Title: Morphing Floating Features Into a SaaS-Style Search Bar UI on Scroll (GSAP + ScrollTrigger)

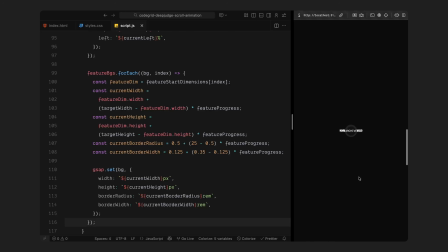And I'll increase the border width slightly just to give it more visual presence as the size comes down, which should match the border width of the search bar we defined in CSS. Altogether, this creates that effect where all the blocks collapse into the center, forming a smooth, compact shape.
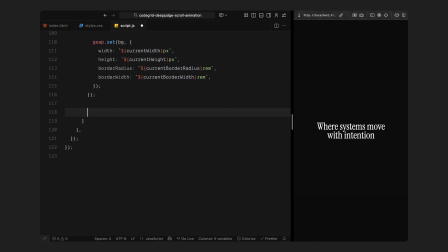Now as we start the invert motion, I'll also fade out the text inside each feature, so I'll check if we are in the first part of the 0 to 50% range, just the first 10%. I'll calculate how far into that we are and then reduce the opacity of all feature content elements. That gives us a nice effect where the labels fade out as the features begin moving.
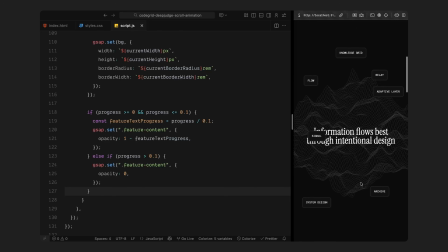So by the time they reach the center, only the block shapes remain. If we scroll past that 10% mark, I'll just snap the text opacity to 0 so they stay hidden for the rest of the timeline. Once we pass the halfway point, I'll completely hide all the features. This is the moment where we do the handoff to the search bar.
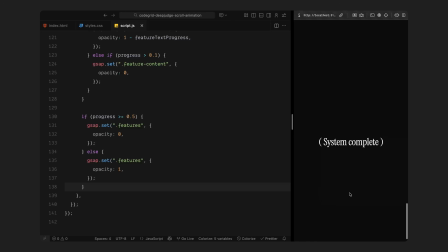So I'll set the opacity of the entire features wrapper to 0. And at the exact same time, I'll reveal the search bar element by setting its opacity to 1. Because the styles match and both sit in the same position, this feels like a seamless swap.
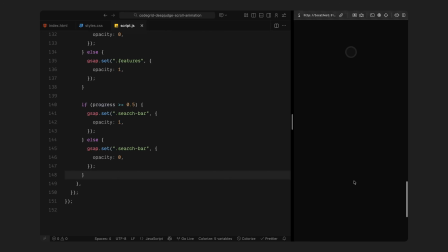The features disappear and the search bar appears in the center place. This completes the full feature block animation and transitions us into the next phase, where we'll stretch the search bar into a pill and reveal the final content.
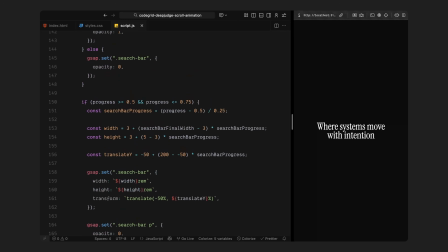Alright, next we'll check if the scroll progress is between 50% and 75%, which is when we want to animate the shape change of the search bar. First, I'll calculate how far we are into this specific segment using search bar progress. It goes from 0 to 1 during that 25% range, so we can interpolate things smoothly.
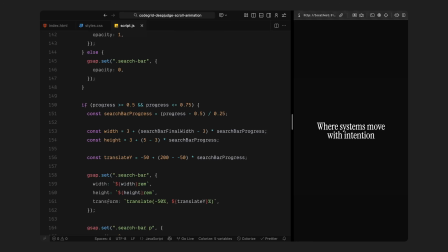We'll animate the width and height of the search bar element, starting from a 3rem circle and stretching it outward horizontally. The final width depends on screen size. We calculated that earlier using getSearchBar final width. For height, we are taking it from 3rem up to 5rem, so the pill gets a bit thicker too.
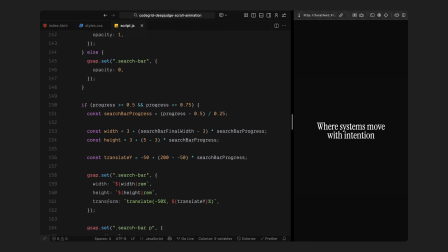At the same time, we'll animate the vertical position using a translate Y. It starts from the center and moves downward a little bit of the screen. All these changes, width, height, and translate Y, happen at the same time, giving us that satisfying morph effect from circle to search bar like shape.
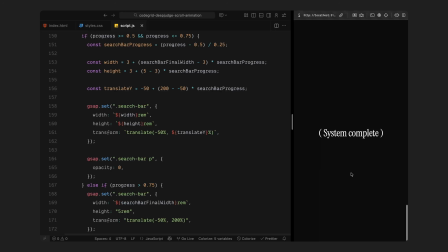While that's happening, I'll also keep the paragraph inside the search bar hidden, so I'll set its opacity to 0 throughout this stretch. Now if we have already scrolled past 75%, I'll just snap the search bar to its final dimensions and position so we don't get any weird in-between states if the user scrolls quickly or resizes the screen.
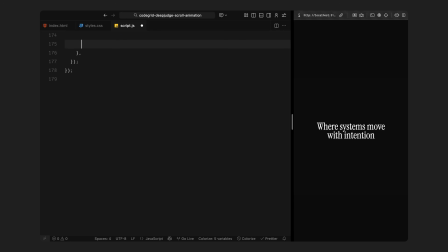Once we cross into that last 25%, from 75% to 100%, we begin the final reveal. I'll calculate another progress value, this time called final header progress, to control the fade-ins. Using that, I'll animate the opacity of the paragraph inside the search bar so the search text fades in gracefully.
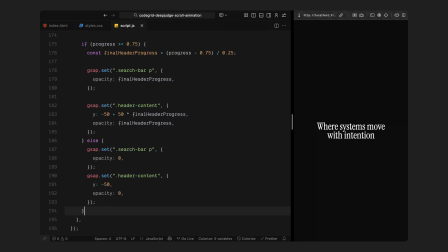Then I'll reveal the header content element. This is the final headline that completes the animation. We'll animate both its opacity and Y position so it slides upward into view and lands softly. If we haven't reached that final stretch yet, I'll keep both the search bar text and the header hidden, just to make sure nothing appears too early.
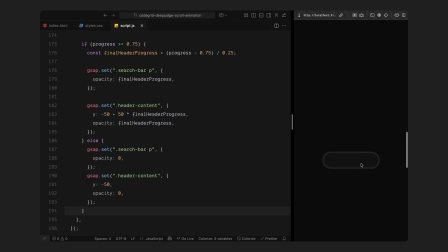This brings us to the end of the animation sequence, where the spotlight ends and the interface lends into a new static state, ready for whatever comes next. Hope you found the video helpful. See you in the next one.